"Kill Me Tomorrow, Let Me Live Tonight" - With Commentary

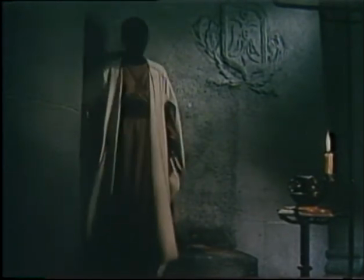[9:07]
Director-playwright Russ Lees.
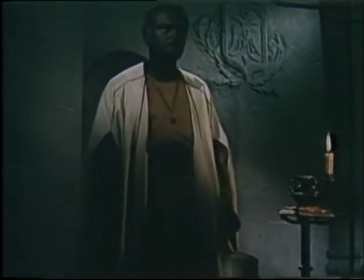[9:11]
Now we have a clip from a Russian version of Othello, filmed in 1956,
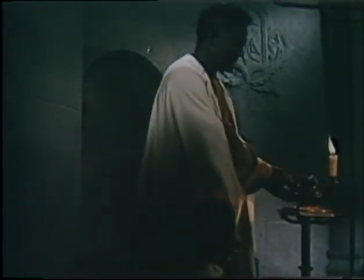[9:16]
directed by Sergei Jutković, with Sergei Bondarchuk as Othello and Irina Skowetsova as Desdemona.
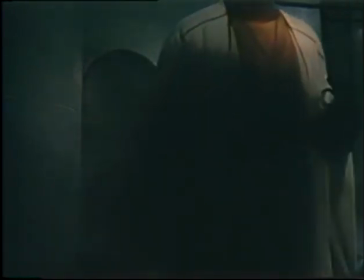[9:23]
Unfortunately, it's dubbed, and that's done a disservice to the film,
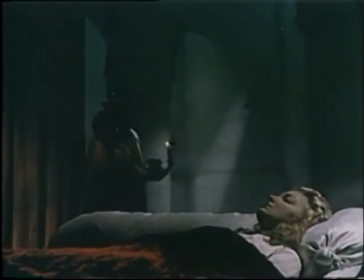[9:27]
because the dubbing feels almost as though they laid a British radio version of the play on top of this film.
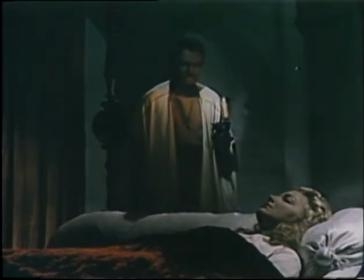[9:34] Put
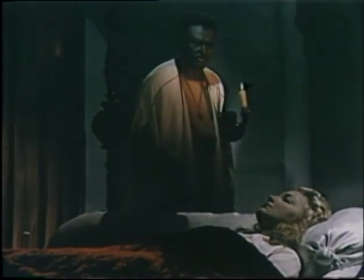[9:38] out the light.
Right away, we see our Othello done in the more traditional blackface, which is probably how it was done in Shakespeare's time. very, very dark makeup on Othello.
I can again thy former light restore, should I repent me.
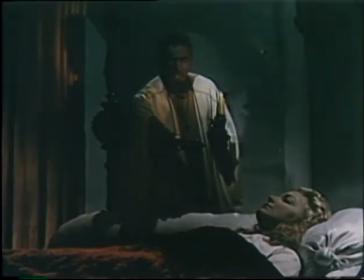[9:57]
The first directorial choice that's been made is to invert the sense of the put out the light speech. To put out the light and then put out the light is normally delivered as he actually puts out the candle, and then he's planning to put out her light.
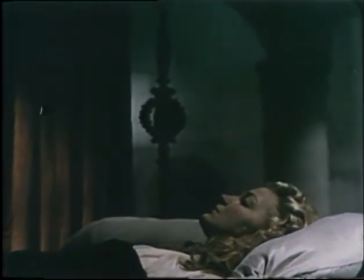[10:13]
Jutkovic inverts that. He keeps the light lit here, and then it will be put out after her death.
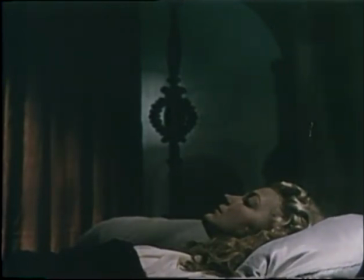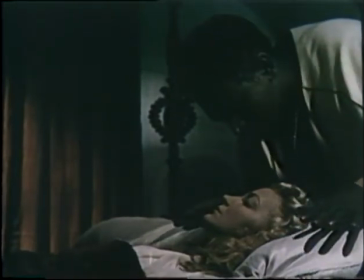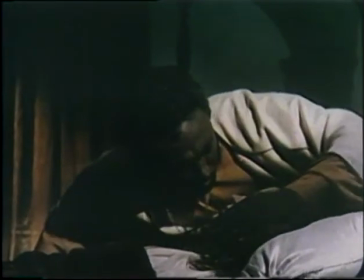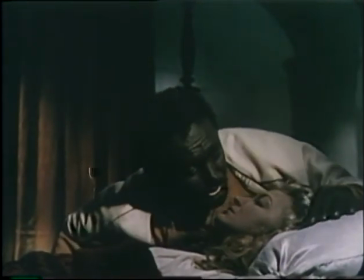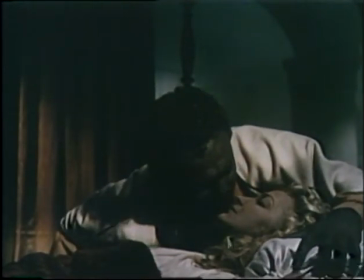[10:43]
The speech about the kisses has been kept in for this scene.
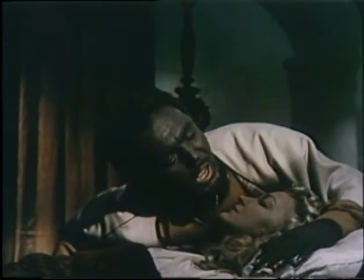[10:48]
It's quite touching through here, both touching and sensual.
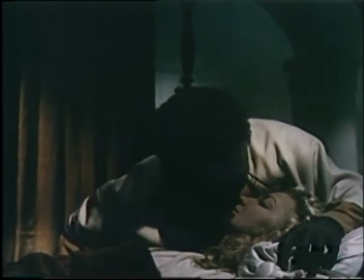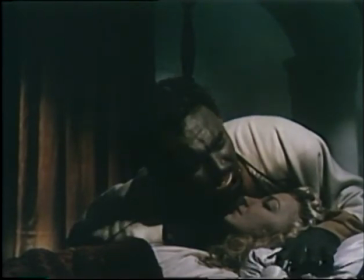[11:00]
We notice that the actors made a clear choice here. Othello can love her only when she's asleep.
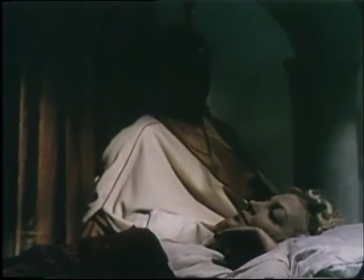[11:07]
As soon as she awakens, he becomes the man bent on vengeance. There's something especially appealing about this Desdemona.
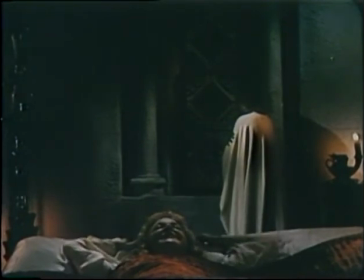[11:16]
She retains all the angelic aspects that are traditionally associated with Desdemona, but there's something about her reactions and the performance here, both of the actress and even the dub, that seem quite genuine, especially when she becomes threatened.
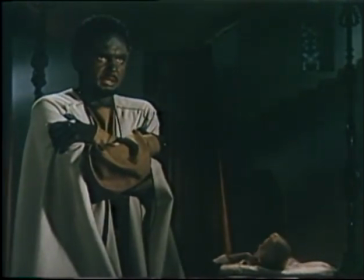[11:33]
Now, historically, this play, even in the 1600s, there are passages and diaries about the fact that when attending the play, there were members of the audience that would call out to save Desdemona, and that kind of reaction has come from audiences throughout the ages.
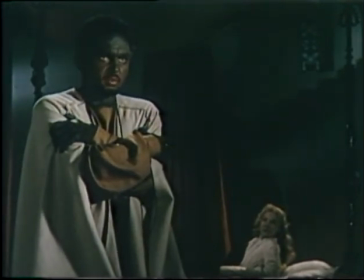[11:49] I would not kill thy unprepared spirit. I would not kill thyself. I
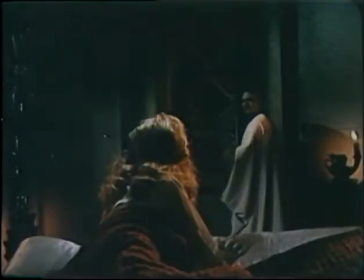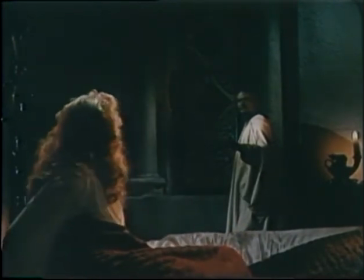[12:02] would not dare to die.
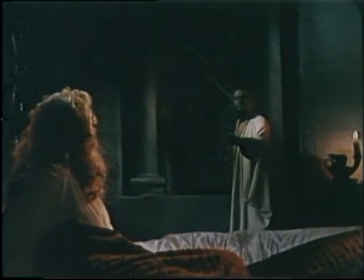[12:03]
This instinct to stop this terrible mistake that's about to happen seems to be an aspect of the scene that this director wants to play to.
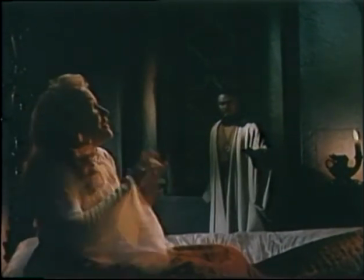[12:13]
He ends up with this extraordinarily unexpected shot.
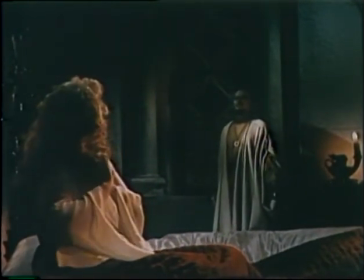[12:19]
It's comic, really, and it's an attempt to get us to feel Desdemona's play.
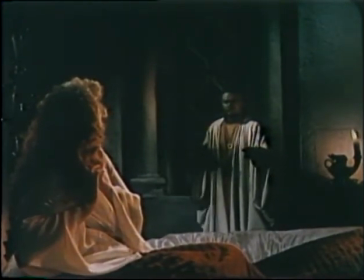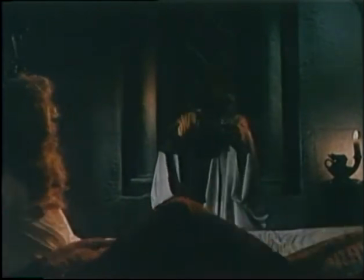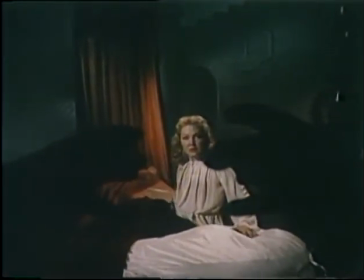[12:38]
He ends up almost in the horror film genre, which, of course, the play has those aspects.
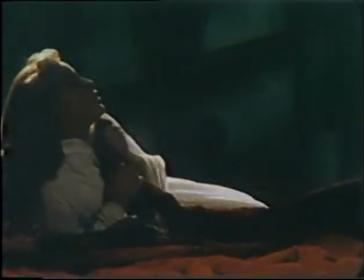[12:43]
In fact, in the story that Shakespeare used as a source, Othello and Iago actually beat Desdemona to death with a stocking filled with sand.
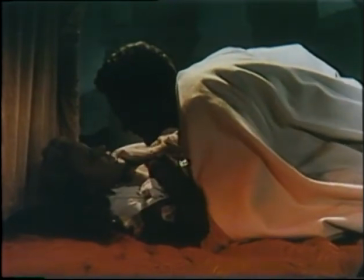[12:52]
So the horror show Titillation is latent there in the story. The music to this film was scored by Cacciatrion.
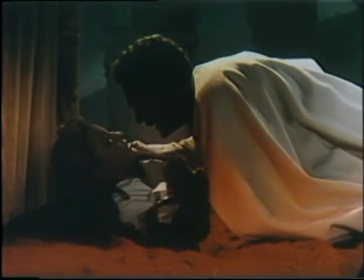[12:59] I never gave it him, sent it to him. He has confessed.
Myron Mizell.
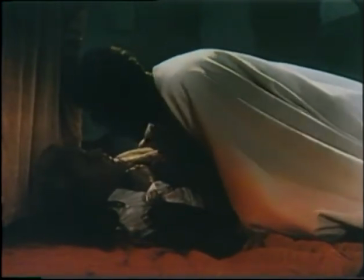[13:06]
Curiously enough, Wells' Othello having won the Palme d'Or at the 1952 Cannes Film Festival,
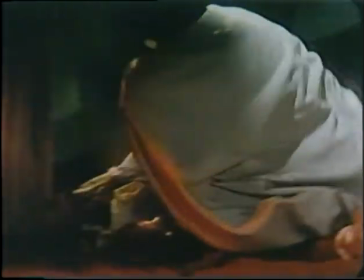[13:13]
this was a feat that was duplicated a mere three years later when Jukovic's Othello from the Soviet Union also won the Palme d'Or.
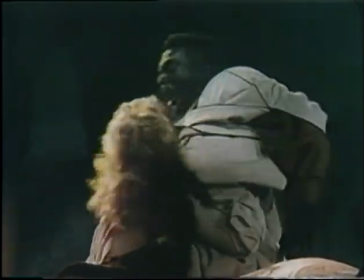[13:22]
That's the only time the same show and two different film versions has both won that prize.
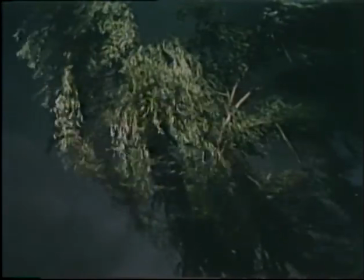[13:29]
Finally, the light goes out, blown out by the wind. So in this case, it's not Othello that puts out the light.
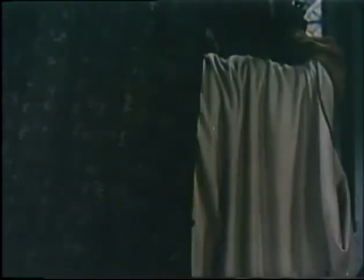[13:36]
It's the wind. And in a way, that shot equates his anger with the force of nature.
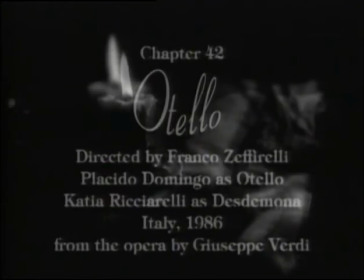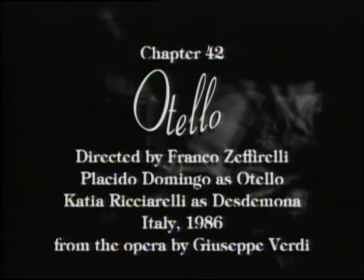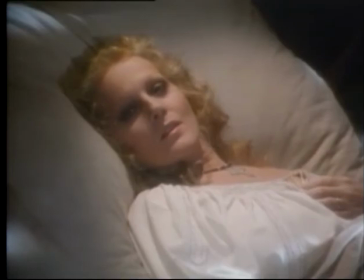[13:57]
Director-playwright Russ Lees.
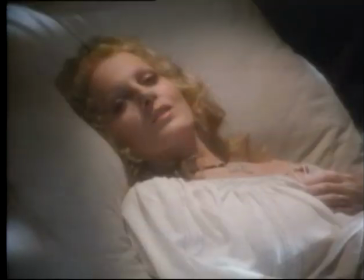[14:01]
This death scene is taken from Franco Zeffirelli's 1986 film of Verdi's opera,
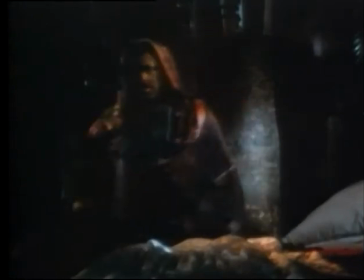[14:07]
Othello, with Placido Domingo as Othello and Katia Ricciarelli as Desdemona.
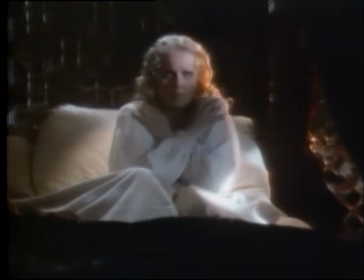[14:14]
Throughout this film, and certainly in this scene,
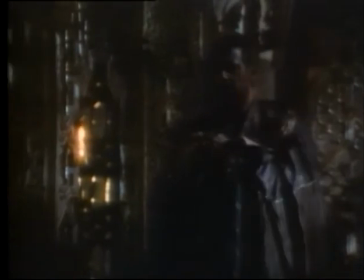[14:16]
we can see the influence of Wells' film on Zeffirelli, the beginning shadow cast by Othello.
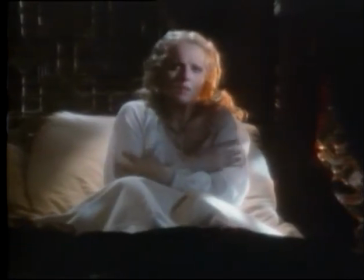[14:23]
The set itself, done here at La Scala, is done with the netting motif, the cage motif that Wells uses throughout his film.
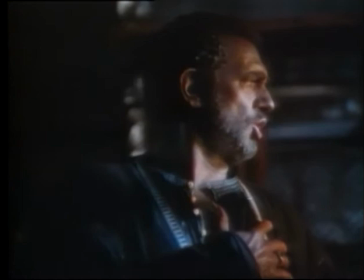[14:31]
We even see similar camera angles, even Othello peering through bars, almost spying on Desdemona.
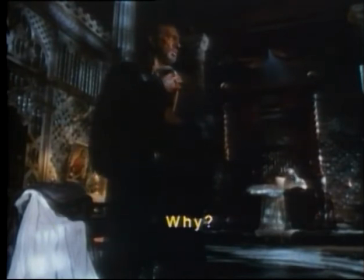[14:40]
There have been many adaptations of Shakespeare to opera. Rossini did a version of Othello not as successful as this one.
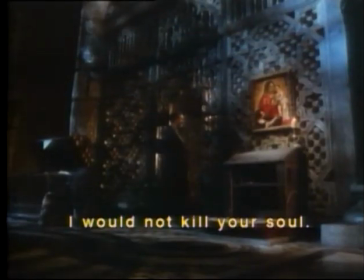[14:46]
Verdi did a Macbeth, and there's A Midsummer Night's Dream. Shakespeare lends himself very much to opera.
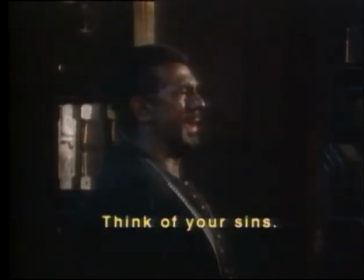[14:52]
After all, the plays are in verse already. They have a very strong rhythmical component,
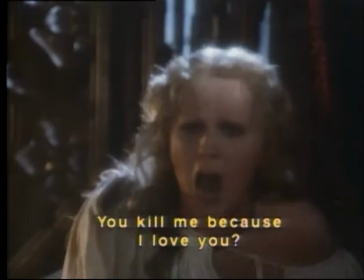[14:57]
and the stories tend to be about larger-than-life characters dealing with big emotions that need poetry or music to support the stories.
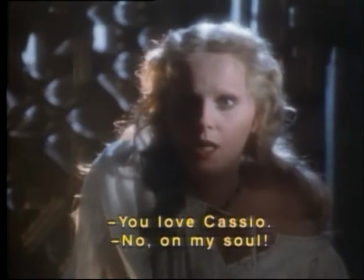[15:07]
They translate very well directly into opera.
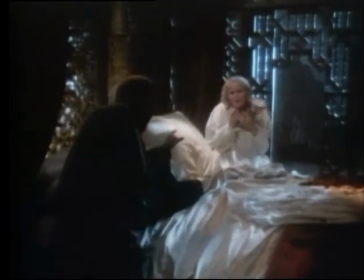[15:11]
Verdi's opera here, written in 1889, is perhaps the most successful of all, the genius of Verdi matching the genius of William Shakespeare.
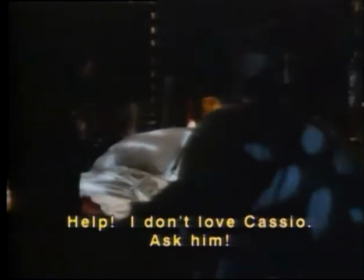[15:20]
Even though this film is indebted to Wells' treatment, there's a clear difference in the film, The difference in the feel.
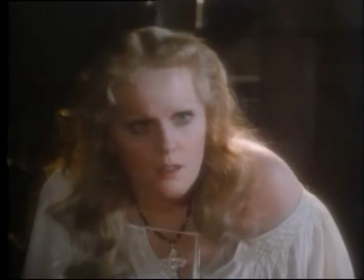[15:28]
Where there was an aesthetic distancing element to Wells' film, Zeffirelli puts lots of energy into making his film very lush.
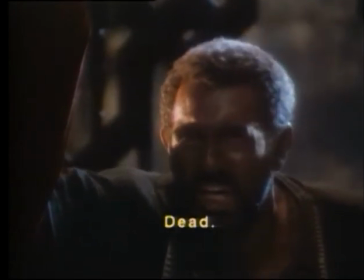[15:37]
Zeffirelli, of course, worked on other Shakespeare plays, his Romeo and Juliet and Hamlet, and he gives that same feeling of lushness to those films.
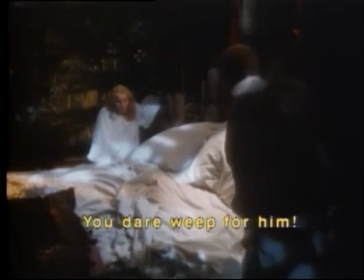[15:46]
The warm colors here.
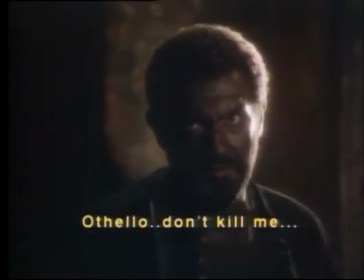[15:48]
This invites us into his world, so even though this film is equally as stylized as Wells, after all the characters here sing,
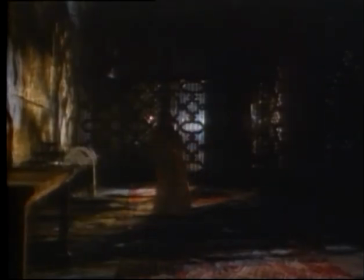[15:56]
so if anything there are elements that are more stylized, it's the sort of film that brings us into the character's emotion.
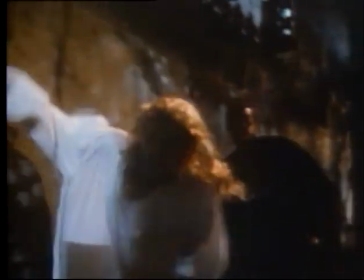[16:03]
We invest in the characters.
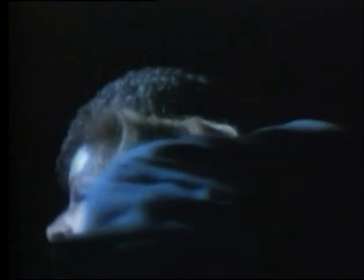[16:07]
He's completely cut out the put-out-the-light speech, along with all the kisses, and moves directly into the confrontation between Desdemona and Othello.
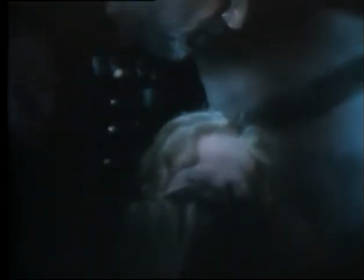[16:16]
The rhythms of the lines in the singing matches the rhythm of Shakespeare's broken lines, the broken printameter lines.
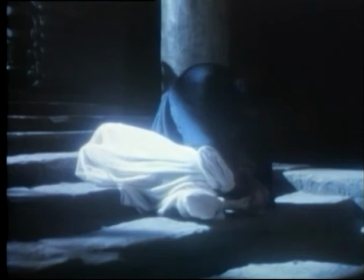[16:24]
Here, the libretto is exactly matching the rhythms of the original play, even though they aren't saying exactly the same things.
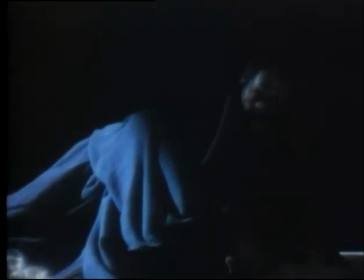[16:32]
Of all the Desdemonas we've seen, this is the only one who actually runs away, which feels perfectly appropriate.
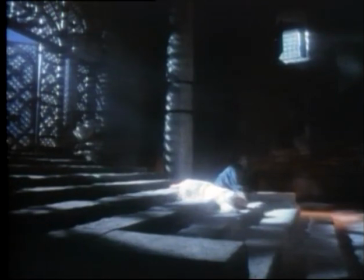[16:41]
We end, astonishingly, with the most brutal murder of those we've seen.
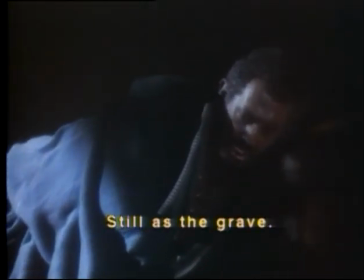[16:46]
The power of the music, however, makes it feel artistically correct.